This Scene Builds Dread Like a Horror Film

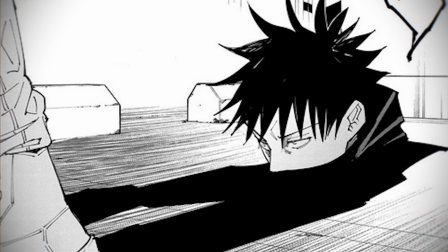See, we get a reveal that Megumi has more abilities up his sleeve.
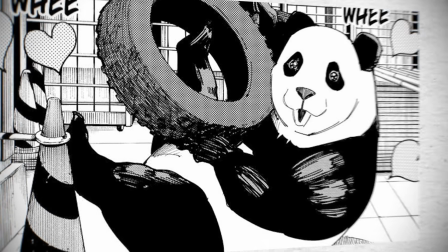We see him come out of a shadow and take out a guard. And after, there's a whole sequence with him, Panda,
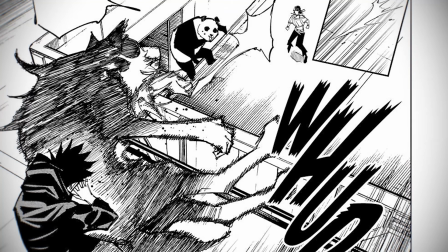and another unnamed character basically going head to head for quite some amount of time before we cut to the Yuji and Hikari scene, which, by the way,
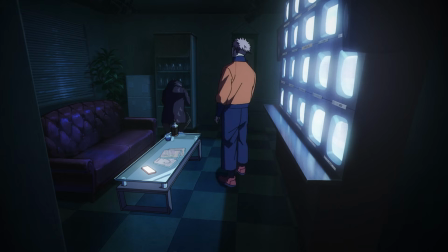is then my favorite part of this episode. This Hikari scene is amazing to me. Now, manga purists aren't going to be adoring this, in all honesty, alright? Because it's not loyal to source material in any way, shape, or form. But that's not a bad thing. This scene in the manga is nothing special.
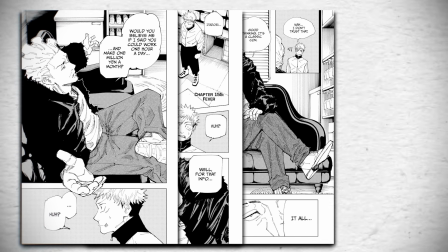It's the usual cut and dry,
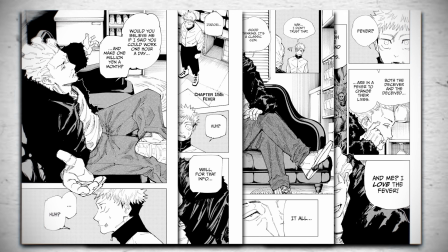constant cuts with side views and a graphic to display information that is completely unnecessary in this scene. But the anime's approach is so remarkably different that it doesn't feel like it's an anime,
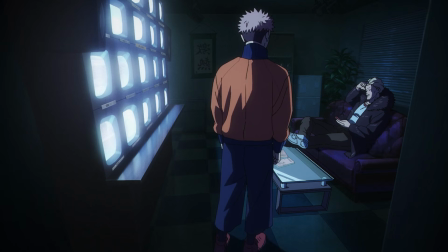at least not a usual one, because it's just one scene for almost 2.5 minutes.
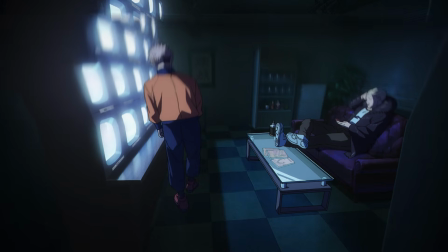It's amazing. It feels like a live action scene.
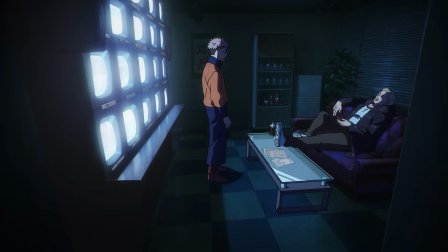And instead of stiff characters that have minimal movement, the characters are both ruffling around, letting themselves feel uncomfortable within the situation. But my biggest compliment is that the scene reads like a real camera was set down to observe these 2 people, with those subtle micro movements,
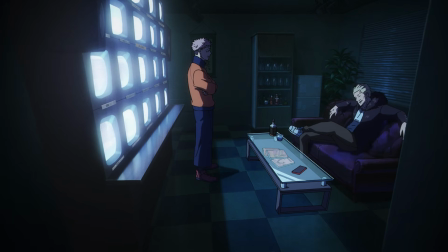hesitations, posture shifts, doing so much of the heavy lifting instead of the usual hard cuts and impact frames. The scene has a foundation of anxiety that just keeps rising and rising. And it's because the shot
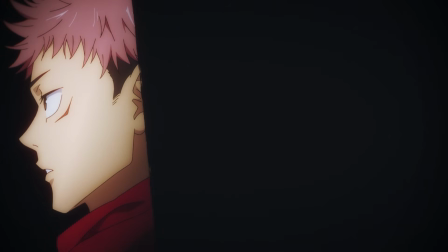refuses to give any relief via cuts or close-ups. It's all just as if you're standing in the room with them. And that anxiety that has been building climaxes.
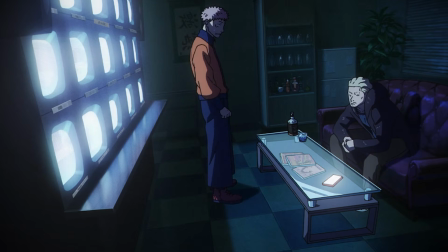With Kieran's phone call, and as soon as the first buzz goes off,
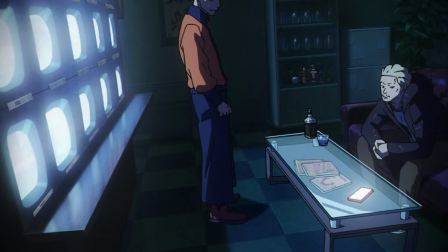it repeats and repeats and repeats as if it's a metronome, cutting into the new silence that the scene has, because Hikaru is privy to information that Yuji is not. And obviously then, because of the new gained information Hikaru has of that phone only rings if there's something gone wrong,
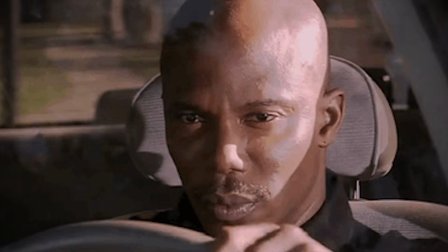although we don't know it, he's sitting in that chair like Sergeant Dokes from Dexter. And then because of that, obviously the scene moves into action.
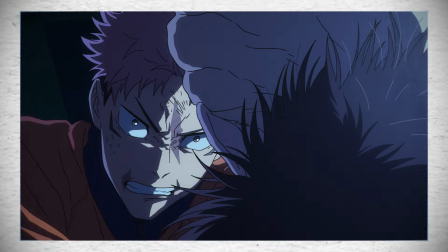And this was such a breath of fresh air because I'm not sure if it's just me,
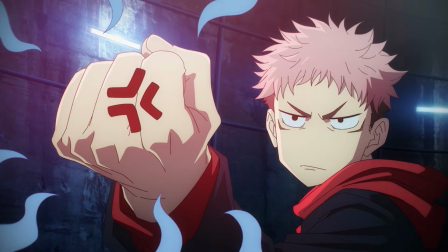but this episode in particular felt like it had 101 more cuts than the average episode of Mappa's Jujutsu Kaisen.
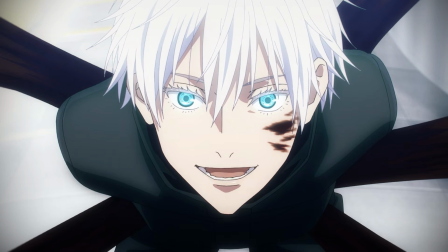But what really helped to stand out was that rotoscoping references, right? It's a huge part of why it feels human, because there is a human moving.
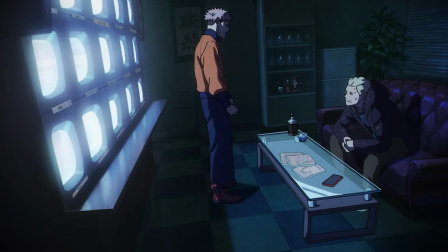They're using for reference. All of this coming together to make that scene the most anxiety-driven scene of the season. But there was so much to like in this episode. There was clean and nice delivered exposition, fights, there was sadness and sorrow, and there was build-up and anxiety for something big next week. So I hope to see you then for another anime versus manga comparison. Thank you for watching.